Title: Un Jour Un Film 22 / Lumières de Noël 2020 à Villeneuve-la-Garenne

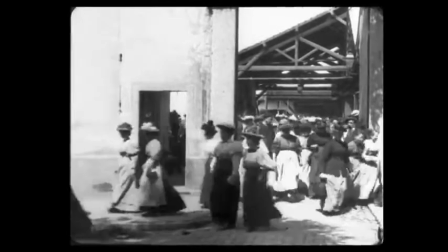(1:45)
Un jour de mars 1895, aux alentours de midi, les portes de l'usine Lumière de Lyon s'ouvrent.
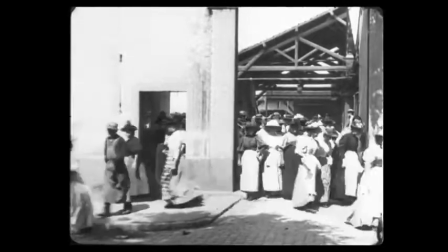(1:52)
Devant elle, une nouvelle invention, le cinématographe. Il est posé sur le trottoir d'en face.
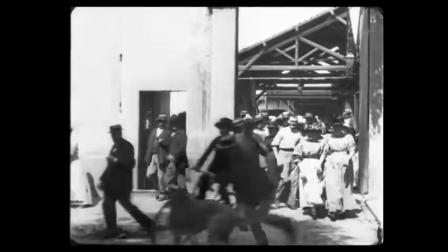(1:57)
Que dit Lumière ce jour-là? Allez-y, action. Aucun témoignage, aucune archive.
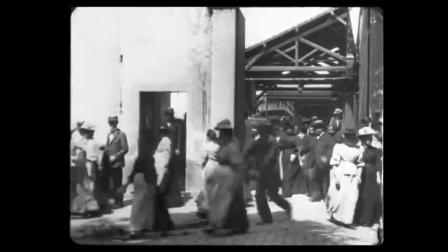(2:02)
Mais c'est le geste inaugural. Les femmes sortent, puis les hommes. Personne ne regarde la caméra, sauf de façon furtive.
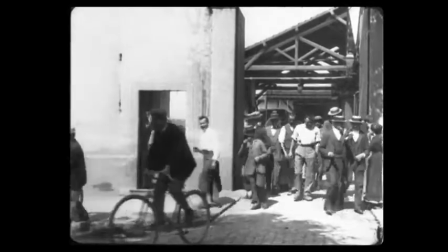(2:11)
Longtemps, ce film fut désigné comme le premier d'entre eux. Mais ceux qui assistèrent à la première séance évoquaient la présence d'une voiture à cheval.
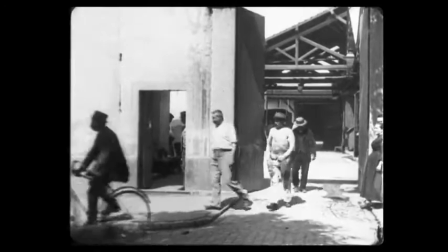(2:18)
Qu'importe, il fallait un premier film, ce fut celui-là, la sortie des usines Lumière.
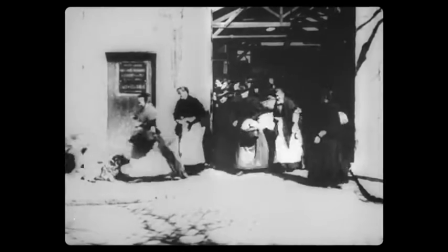(2:26)
Jusqu'au jour où on en trouva un autre. Et cette version serait-elle aussi le premier film?
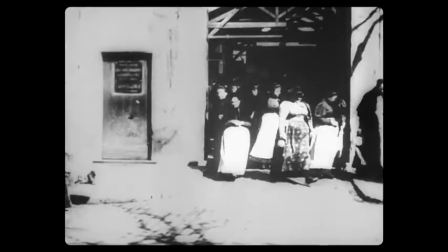(2:31)
Cette vue Lumière est plus fragile, mais le cadre est identique et tout ressemble au précédent.
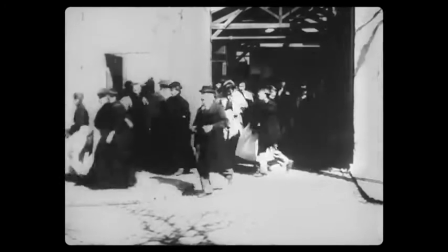(2:36)
Quand il invente le cinéma, Lumière invente aussi le remake. Mais regardez, l'ombre sur le sol est formée par un soleil qui n'est pas au zénith.
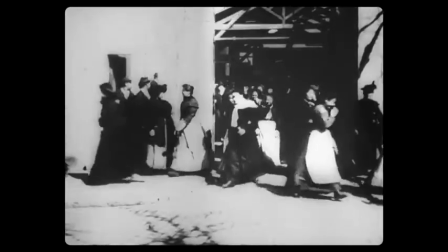(2:44)
On serait bien en mars. D'ailleurs, les gens sont habillés beaucoup plus chaudement. Et qu'est-ce qui arrive à la fin du film?
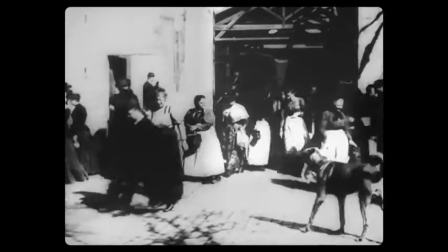(2:52)
Une voiture à cheval.
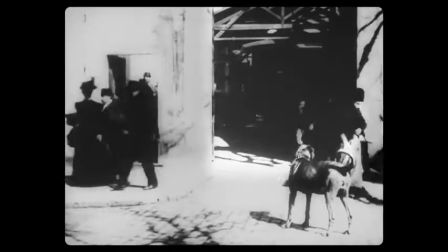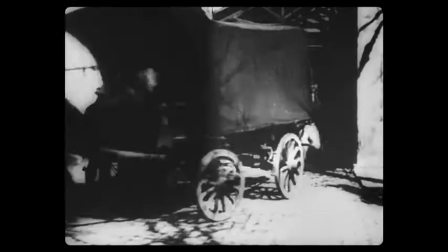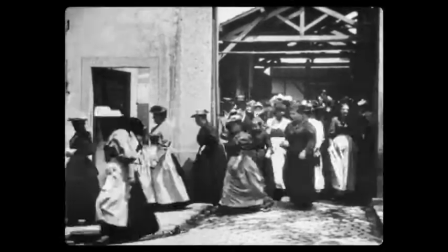(3:06)
Mais voilà, cette troisième version que nous voyons est sans doute bien celle tournée en mars 1895.
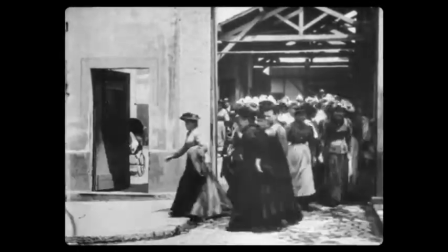(3:13)
On retrouve les mêmes personnages, parfois les mêmes visages, puis le chien et les bicyclettes.
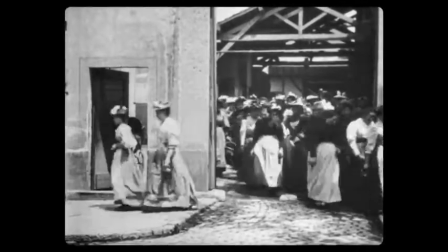(3:18)
Ceux qui portent beau ou ceux qui font les imbéciles pour se faire remarquer, preuve que le film est mis en scène.
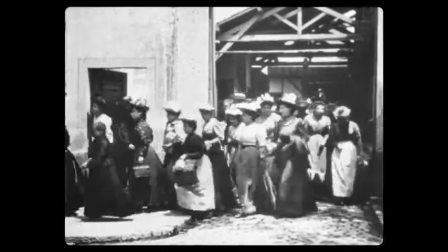(3:24)
L'aventure du cinématographe commence. 17 mètres de pellicule, 35 mm de large, 50 secondes d'une éternité qui dure encore.
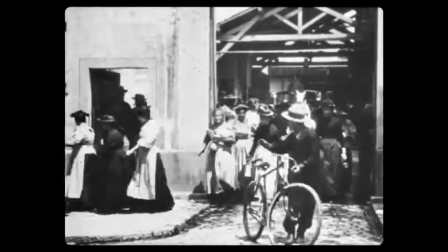(3:32)
Depuis, le chemin Saint-Victor est devenu la rue du premier film et le premier personnage de l'histoire du cinéma, c'est la foule, c'est le peuple.
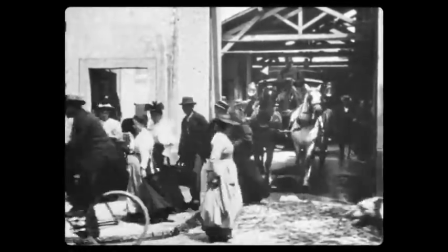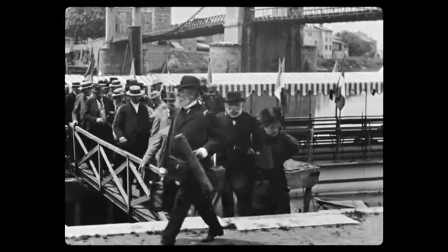(3:46)
Le 11 juin 1895, Lyon accueille le congrès des sociétés françaises de photographie.
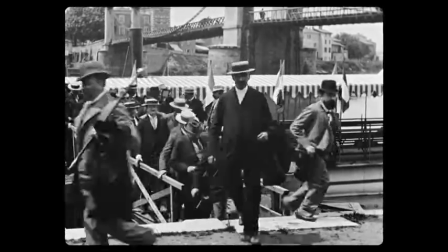(3:52)
Une excursion fluviale emmène les congressistes jusqu'à Neuville-sur-Saône.
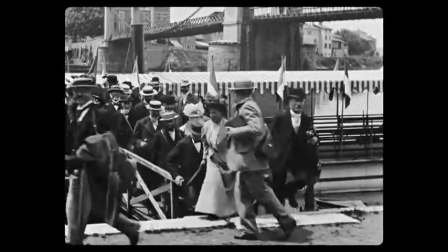(3:56)
Lumière les attend sur le quai et filme le débarquement des joyeux scientifiques. Joyeux, mais plus pour longtemps.
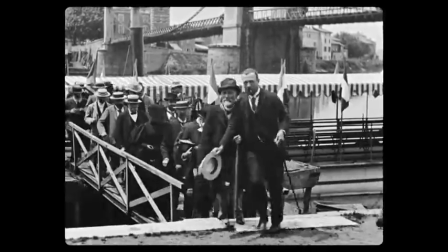(4:03)
Le lendemain, le film est projeté à l'assistance.
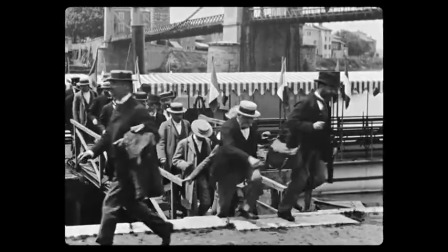(4:06)
À partir de ce moment-là, tous ces photographes inventeurs qui défient l'appareil à la main comprennent que l'invention du cinéma est terminée.
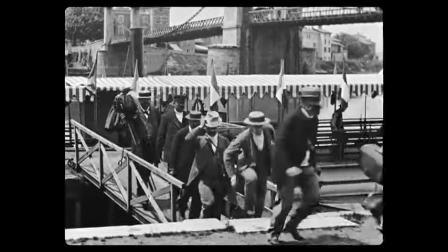(4:13)
Le cinématographe des frères Lumière de Lyon est le meilleur et le plus perfectionné de tous les appareils.
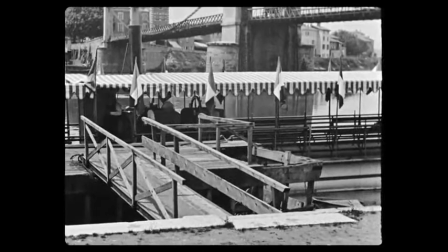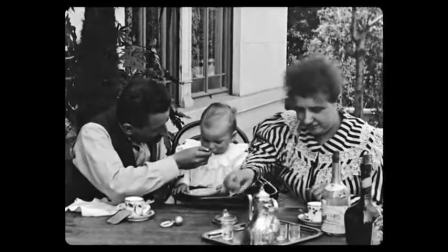(4:24)
Voici le goûter de bébé. L'un des premiers films, l'un des plus connus.
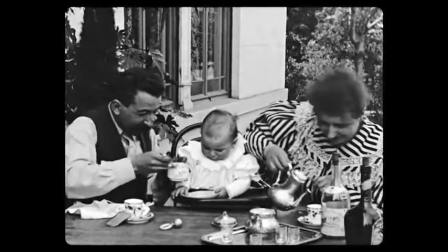(4:29)
À gauche, Auguste Lumière, qui faisait souvent l'acteur puisque son frère Louis filme.
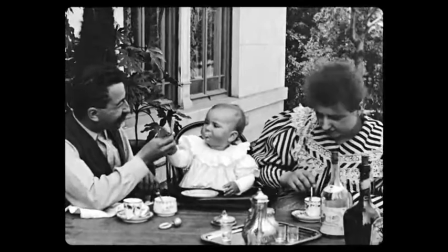(4:34)
À droite, son épouse Marguerite et au milieu, leur fille André. Ce qui impressionna les spectateurs, c'est le vent dans les feuillages.
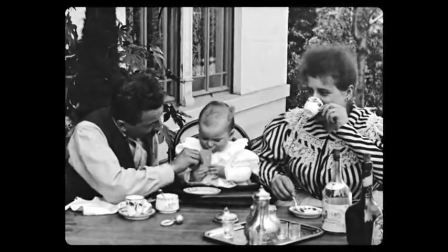(4:42)
Car le cinéma, qui signifie écrire le mouvement, ça n'est pas la photographie.
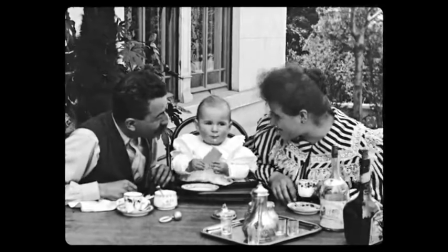(4:46)
Ça bouge dans l'image. Le film est aussi remarquablement cadré.
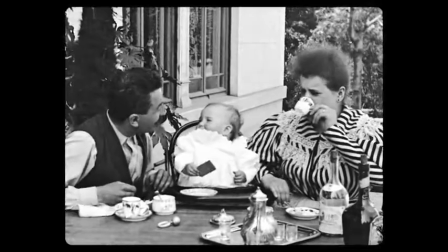(4:51)
Ce qui nous permet de remarquer la présence, en bas à droite, d'une bouteille de cognac,
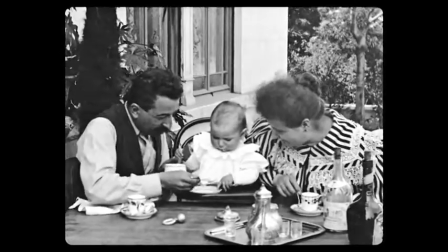(4:56)
prouvant qu'il s'agit d'un petit déjeuner français, d'un petit déjeuner de cinéma.
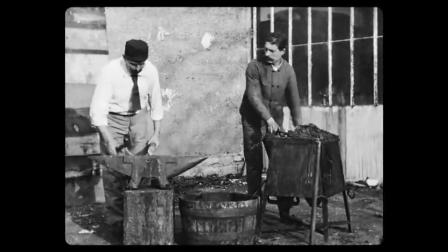(5:03)
Et ce film-là, est-ce un documentaire? Le principe est simple. Un forgeron au travail filmé de face avec son assistant.
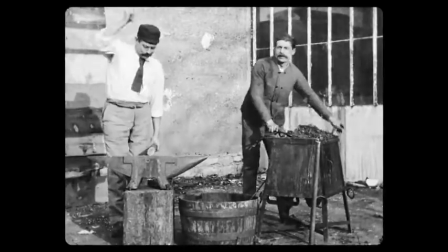(5:10)
Sans doute Lumière s'est-il inspiré d'une vue Edison qui traita du même sujet.
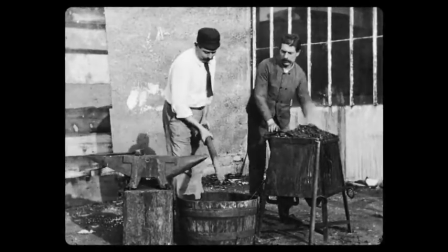(5:15)
Ici, grâce à la perfection de la photo, la scène est tellement réaliste que l'on croit entendre les coups de marteau sur le fer brûlant qui,
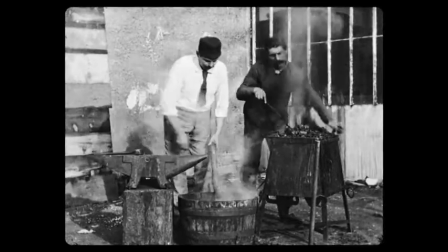(5:22)
plongé dans l'eau froide, dégage une magnifique fumée qui envahit l'écran. Un documentaire, mais le forgeron est en cravate et en chemise blanche.
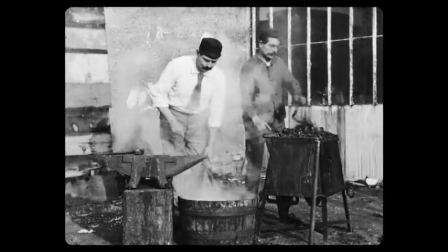(5:30)
Et à la fin du film, vous verrez, quelqu'un lui amène un verre d'alcool. Chez Lumière, tout n'est que mise en scène.
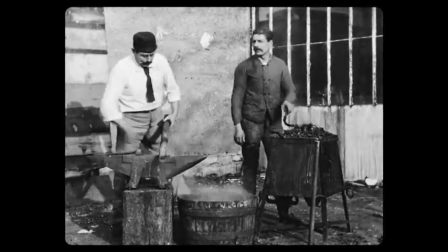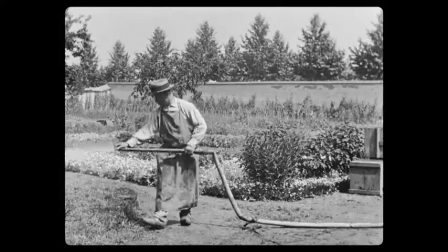(5:44)
Voici la première fiction, la première comédie, le premier gag, l'un des films les plus célèbres.
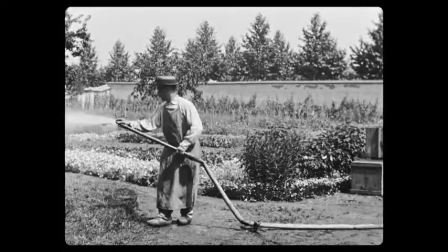(5:50)
On l'appela le jardinier et le petit espiègle, ou arroseur et arrosé, devenu pour la postérité l'arroseur arrosé.
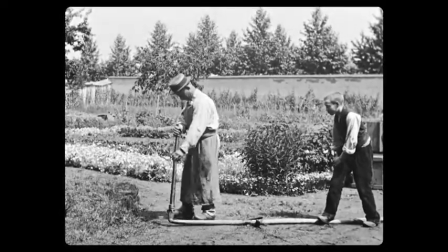(5:58)
Un scénario venu d'une blague du jeune Édouard Lumière. Le jet d'eau le plus célèbre de l'histoire du cinéma.
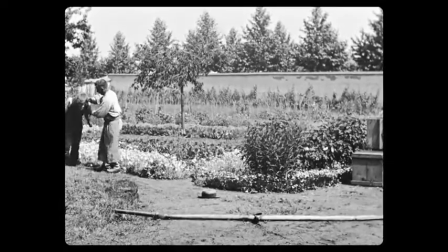(6:06)
Mais observons bien, lorsque le jardinier poursuit le petit garnement, c'est pour lui tirer les oreilles, mais c'est aussi pour ramener l'action face à la caméra.
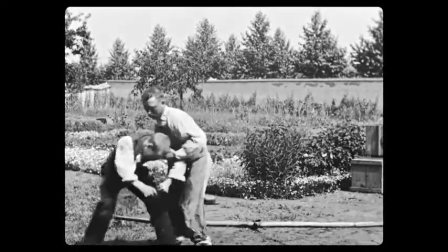(6:15)
Le jardinier ajoute une fessée pour permettre au film d'aller jusqu'au bout de ses 50 secondes,
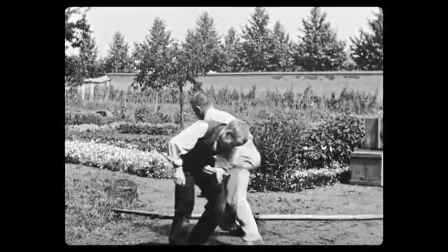(6:20)
avec, regardez, un regard caméra furtif du petit espiègle.
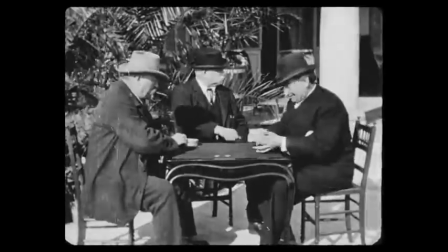(6:28)
En 1892, Cézanne exécuta Les joueurs de cartes.
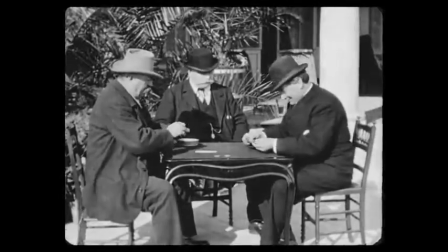(6:33)
4 ans plus tard, Lumière réalise cette partie d'écarté dans une composition identique.
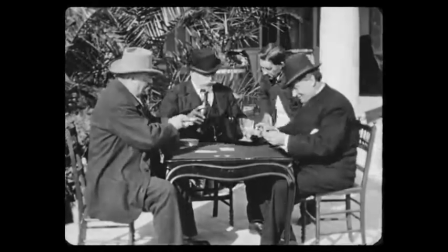(6:38)
Un film de témoignage, puisque nous voyons à gauche Antoine Lumière, père de Louis et Auguste,
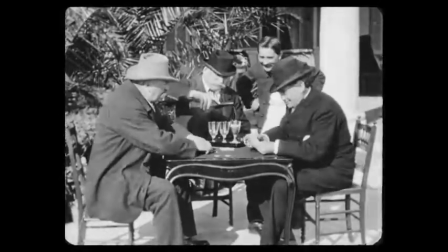(6:43)
qui joue aux cartes avec Alphonse Vinclair, le père des deux filles Vinclair qui ont épousé les deux fils Lumière.
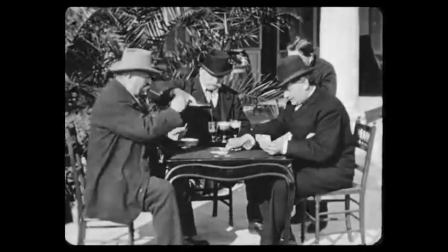(6:49)
À droite, c'est Félicien Tréway, un ami de la famille qui introduisit le cinématographe en Angleterre.
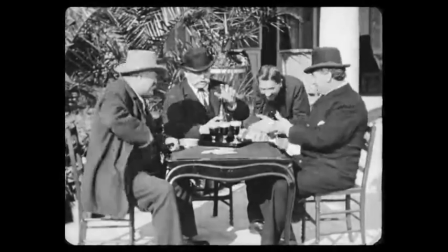(6:56)
Le film est à nouveau mis en scène. Pour s'en convaincre, regardez le serveur à qui on a demandé de jouer.
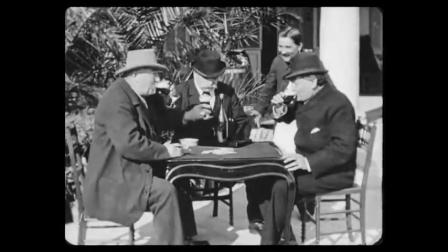(7:01)
D'ailleurs, il ne joue pas, il surjoue.
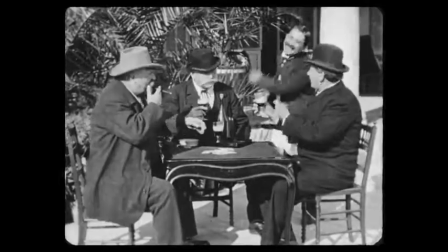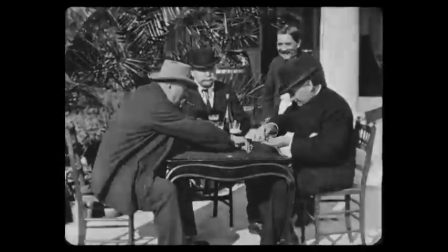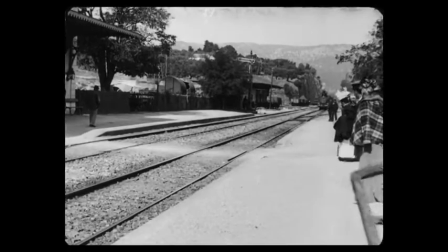(7:14)
Voici l'arrivée d'un train en gare de La Ciotat, le premier film de l'histoire du cinéma qui effraya les spectateurs,
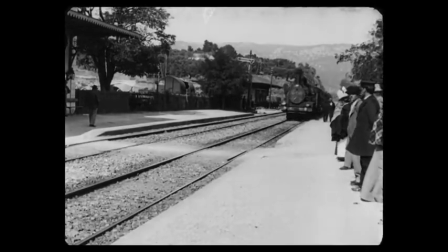(7:19)
puisque épouvantés, ils crurent que la locomotive qui approchait allait traverser l'écran.
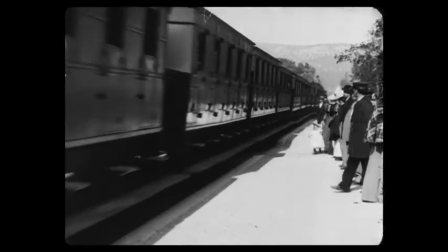(7:27)
Avec ce film, qui provoqua une énorme sensation, Lumière comprit que le cinéma avait affaire avec le spectaculaire.
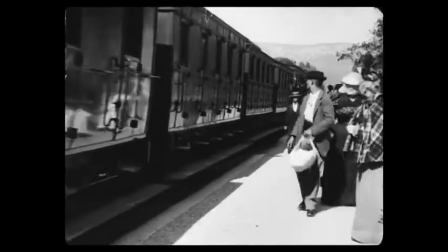(7:34)
Sur le quai de gare, nous voyons passer la famille Lumière, mais au-delà de sa notoriété, ce film doit être jugé d'un point de vue esthétique.
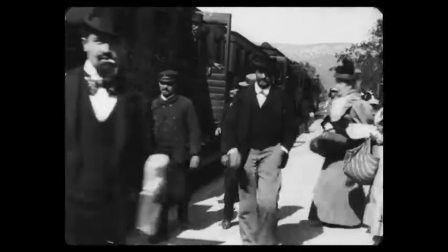(7:41)
Regardez en effet le travail sur la composition, cette façon que Lumière a eue de faire entrer la locomotive dans la diagonale qui partage l'écran en deux parties.
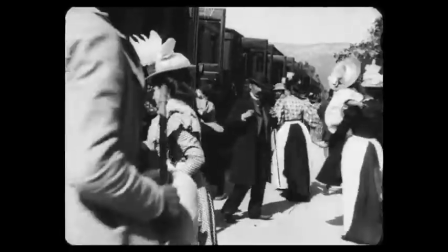(7:50)
Les blancs, les clairs et les gris en bas à droite, et en haut à gauche, le sombre et le noir.
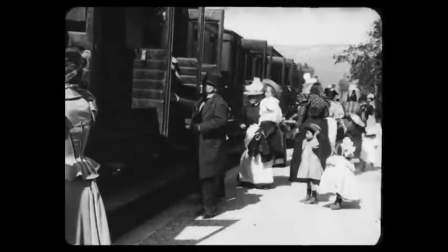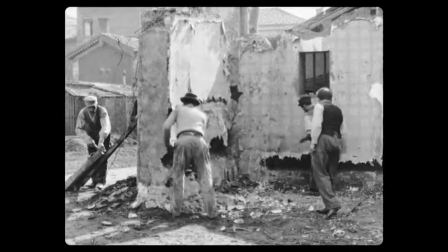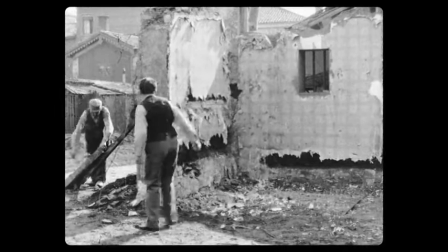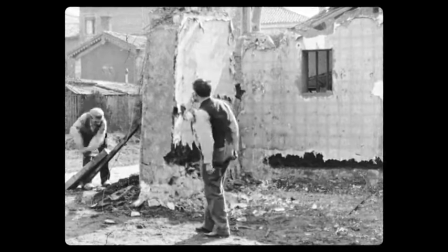(8:13)
Même quand certains films du cinématographe Lumière commencent comme des documentaires, ils n'en sont pas tout à fait.
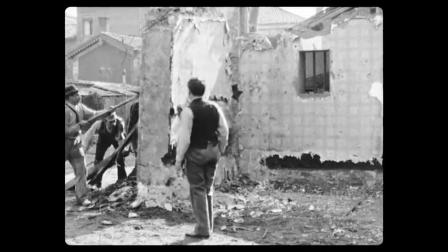(8:19)
Regardons celui-là, La démolition d'un mur, tourné à Lyon-Montplaisir en 1897.
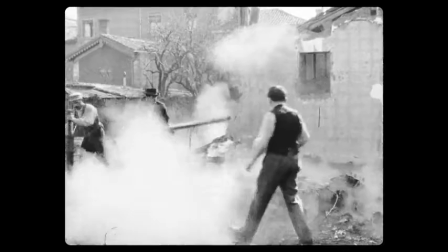(8:26)
Un mur qui s'écroule, le film était fait pour impressionner, il impressionna.
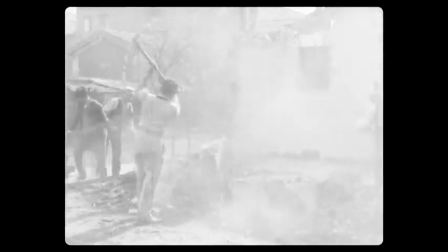(8:31)
Comme on l'a dit, Auguste Lumière faisait l'acteur pour son frère Louis qui tournait la manivelle.
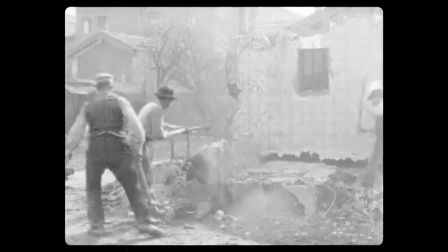(8:36)
C'est lui que nous retrouvons ici, devant la caméra, et qui dirige quelques ouvriers qui s'affairent avec zèle.
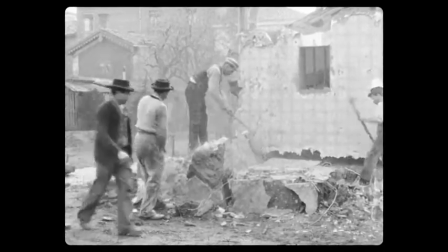(8:44)
Ce film est devenu célèbre, car lors d'une projection, un incident survint et le film devint tout à fait autre chose.
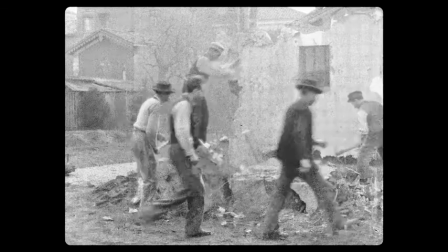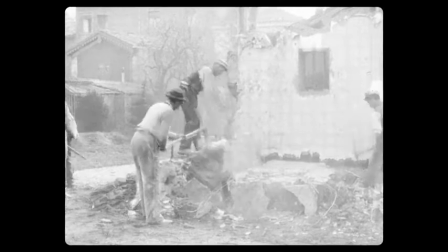(8:56)
Au lieu de rembobiner le film avec le projecteur éteint, comme l'exigeait la règle,
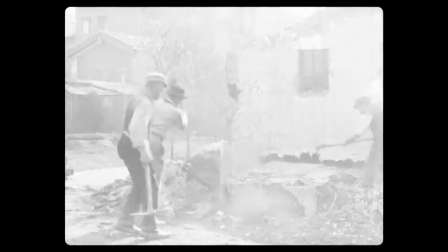(9:01)
l'opérateur procéda à la manœuvre en laissant la lampe à arc du cinématographe éclairer l'écran.
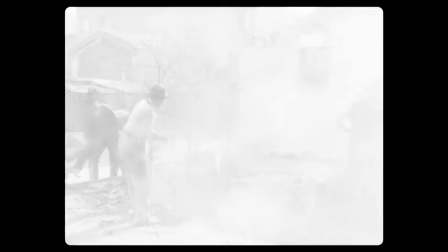(9:06)
Sans le vouloir, il projeta le film à l'envers, sous les yeux éberlués des spectateurs.
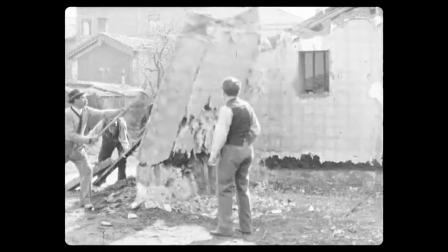(9:11)
L'effet de la démolition s'inversa pour devenir la reconstruction d'un mur après un balai de fumée tournoyant.
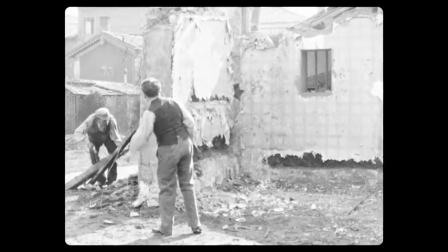(9:19)
Il est facile d'imaginer l'impression provoquée par ce film sur les spectateurs de l'époque.
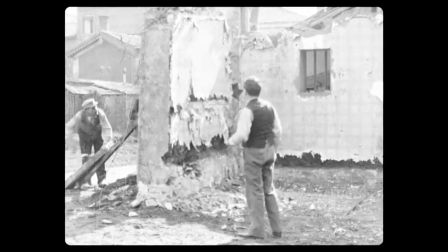(9:24)
Le lendemain, lorsqu'ils assistèrent à la projection, les ouvriers de l'usine Lumière s'écrièrent « Les patrons sont des sorciers ».
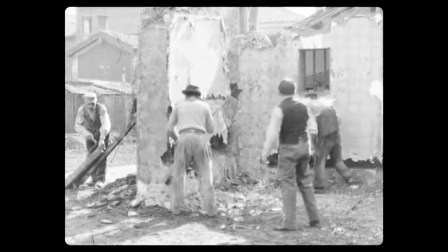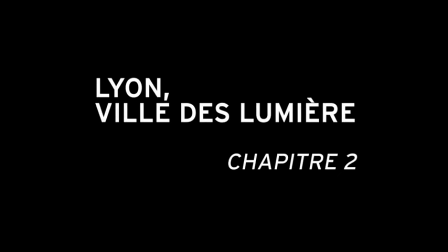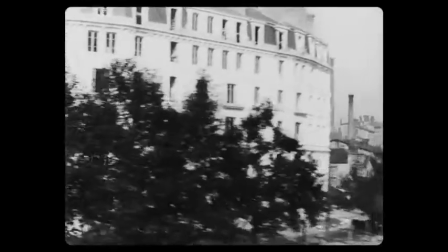(9:50)
Lyon fut la première ville filmée par les Lumières, et au temps du cinématographe, les travelling, on les appelait des panoramas.